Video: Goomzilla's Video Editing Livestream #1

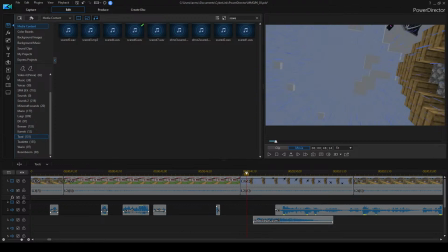Some samples of Daisy sound effects. If you go to mfgg.net, there are Daisy sound effect packs on there, so you'd be able to find some. I don't have Daisy in this episode, so I've not got any to hand, but
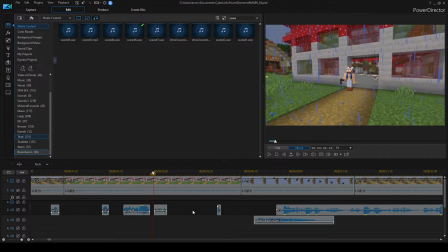I think the ones that I use are mostly from Mario Kart Wii again. There's loads of different Mario Kart Wii ones on there. Okay. He does have a nice silly design, I quite like that as well.
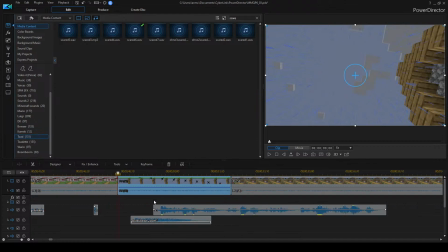Which is why I've not changed him, even though I do have an alternative Wario.
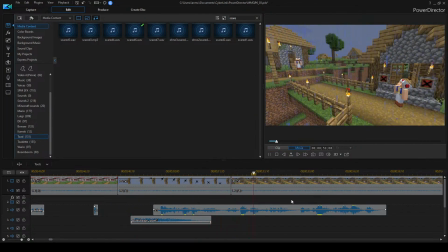Residents of the Minecraft world, you must bow down to the Koopa Troop, or this dragon will destroy your homes. the truth.
So this toad could say something here because he moves slightly.
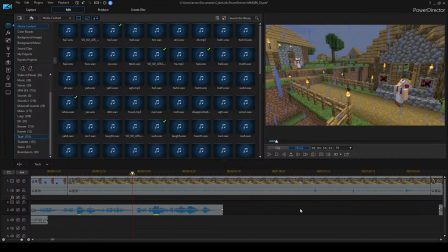But he also maybe doesn't need to, so I'm just going to leave that there.
This dragon will destroy your homes.
So at this point, there's now going to be terrified toad effects. That was pretty terrified.
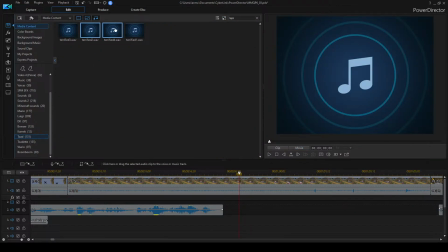Maybe that's... no, that one's really long. Don't really want that.
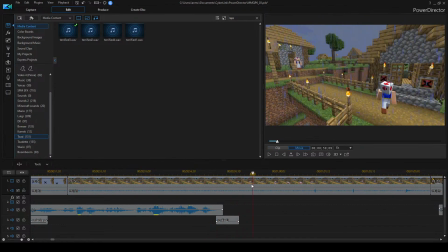Okay. The one at the back will also have to say something.
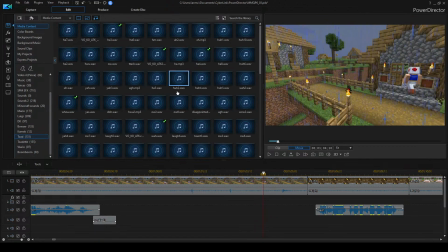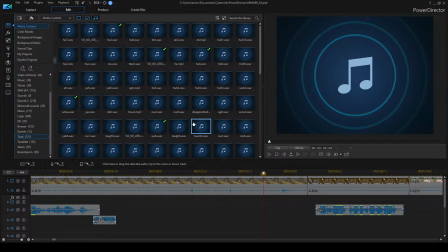So what can the one at the back do? Because there's only those 4, and I'm not sure they're all appropriate. Those terrified ones. What else have we got?
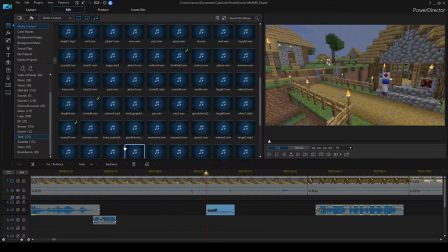That could do for like the later bit, because like it's an initial terrified, and then it tones it down a little bit afterwards. So
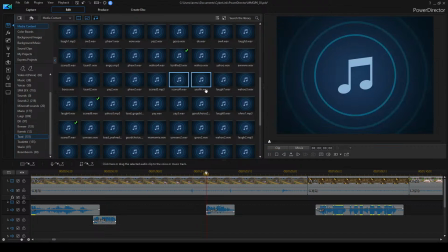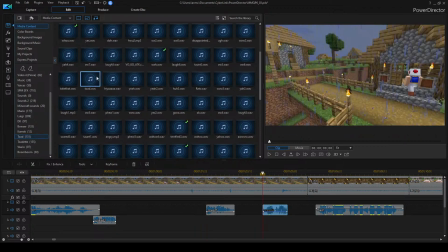that one could do. I'll just pull that over just in case. Let's see what else we've got for scared toads.
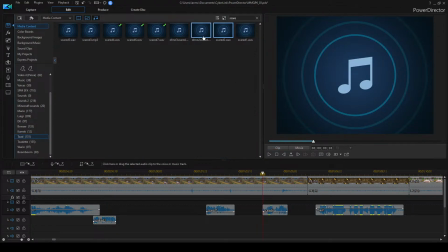No, that's too... Some of these just sound like they're like huddled in a corner, which isn't right, but some of them could work for just a quick drive-by scared noise.
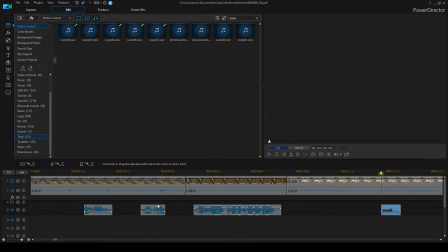I think that one might be useful as well. But
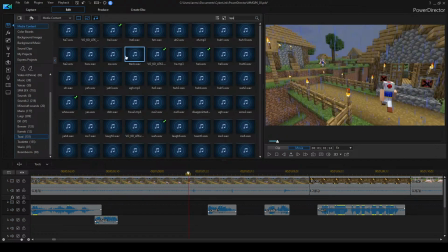I think we could go terrified here. That one. This one ends with a little oh, which I don't really need, so I'll cut that off. Let's see
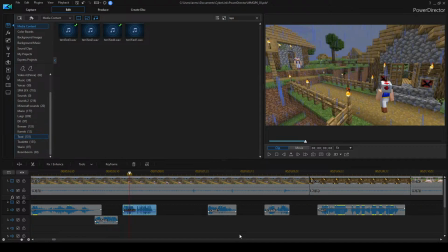here. The Daisy plush was a Sane one. It was an official one. Mario Sports sound effect. I used some from Mario Super Sluggers, for example.
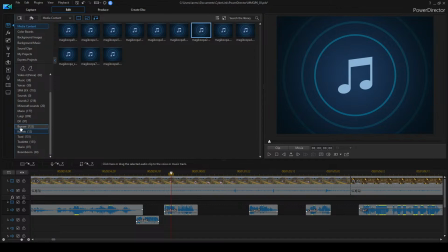These Magic Koopa ones that I use for Kamek, they're from Mario Super Sluggers, which is a bit of an obscure one. I do have a few from Mario, I think it's Mario and Sonic at the Winter Olympics or something, but I don't use those much because that was, I think this was for the DS version that I've got them.
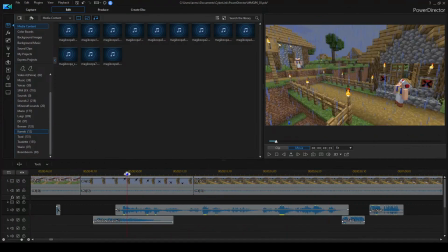Yes, the toads are pretty scared at the prospect of this this dragon destroying their homes. So.
Destroy your homes.
So that might need to be a little earlier.
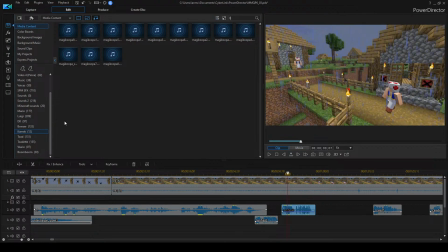So there's going to be a few of these. Let's see what else. Oops, the toad sound effects.
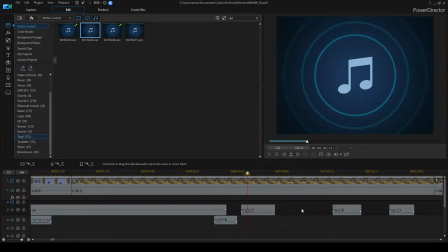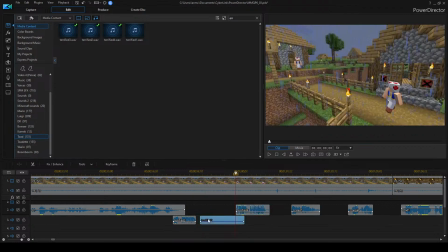That could do. I find that it's quite shriekish, so I try not to overuse this one, but.